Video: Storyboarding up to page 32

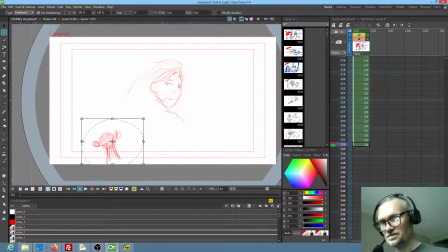3482s
And let's reverse this orientation. Whoops.
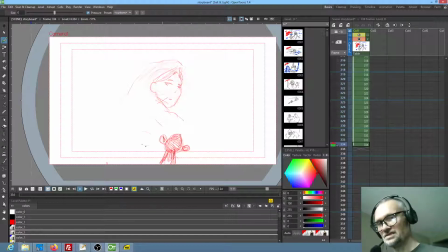3497s
Okay. So the way he always does it is he just sort of pops up. He pops into the screen out of nowhere. Okay, and then obviously here in the foreground, okay, got moving fast here and not talking clearly, but
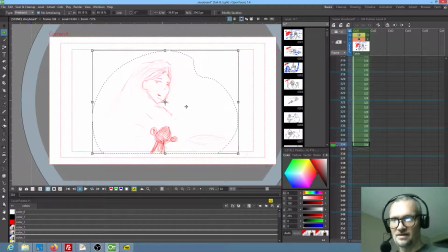3515s
this often happens where you realize there's a little bit of a staging problem. If we're looking up, then the orientation of the bowl of dates would have to be like this.
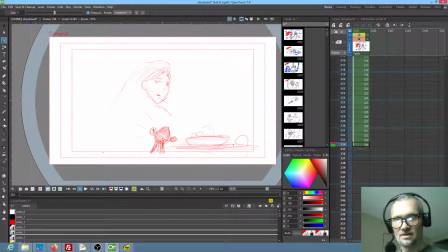3530s
And you might even actually see the edge of the table, and then there's those other fruit right there. And then I think what we could do, let's just play with this for a minute. What we could do in the background is we could actually show
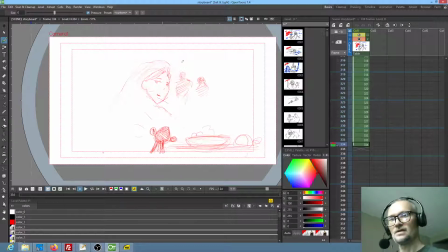3551s
Fala leaving the tent. So this would be really incidental action in the background.
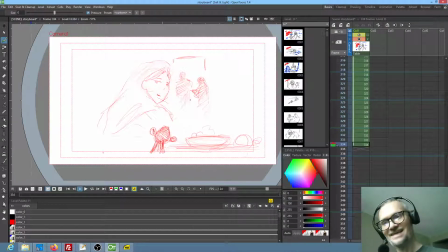3572s
Again, not sure this will work. I mean, it might be one thing too many, and also, by the way, I feel like putting it that tight
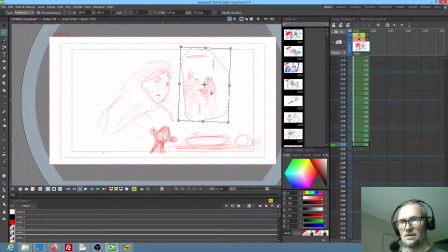3586s
is probably ill-advised. And actually, okay, yeah, let's do it this way. Sorry about that, guys. I'm being a little sloppy. But this would actually be more like that
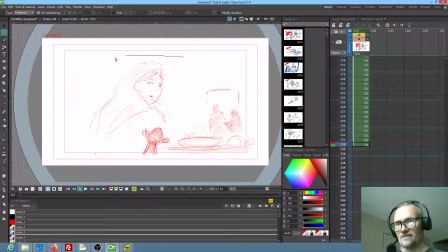3607s
if this was really happening, because obviously we're looking up into the scene. So this is kind of fun. This is actually going to be one of the fun things about this show, is doing the backgrounds.
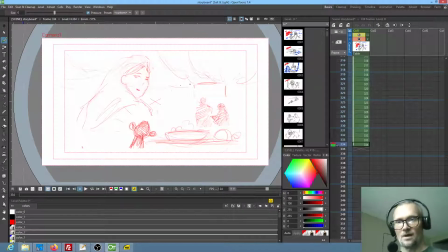3622s
You know, you're going to see this ceiling activity up, you know, up top, and then there's different things hanging. Again, it's very ornately and decoratively furnished.
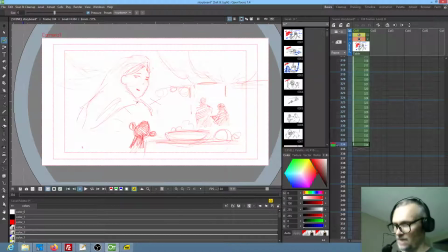3638s
Okay, so just for the record, there will be, I'm sure, a frame of Tianara's head looking away. So she's actually going to be, you know, you're gonna see the back of her head, and I'm gonna have maybe
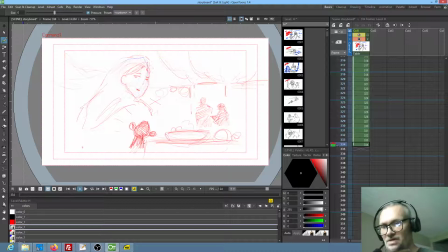3659s
probably just, it probably could be done on, you know, this, you're probably talking about 3 drawings to go ahead and get the head turn in this case, which this one will be pretty easy to do. I've done Tianara a lot, and I seem to be having no issues with getting her characterization correct.
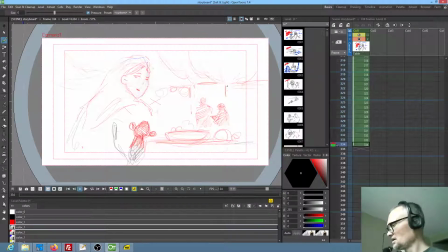3678s
So this is good. In the background, essentially you're gonna animate Fala leaving, okay, and that can be done mostly with just shrinking it and kind of moving it out.
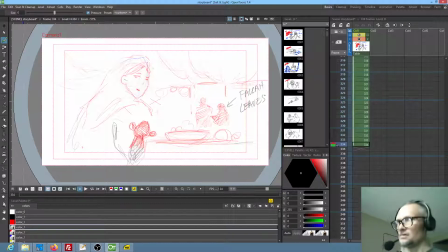3694s
And again, well, I don't know what the again would be because I didn't say this before, but one aspect of that would be the fact that all you have to do is see her move a little bit, because we're going to be cutting to a different shot here in just a moment, and I think it's going to be something like this. It's going to be probably,
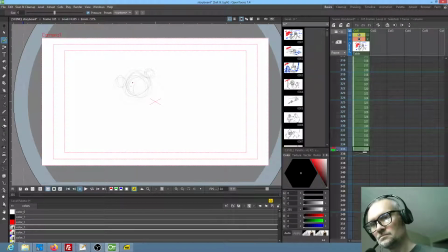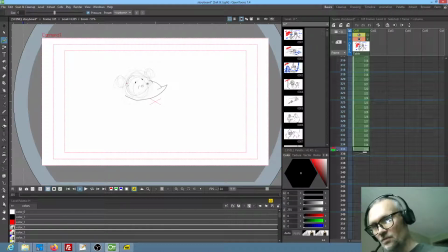3729s
okay, so Monkey has a tendency to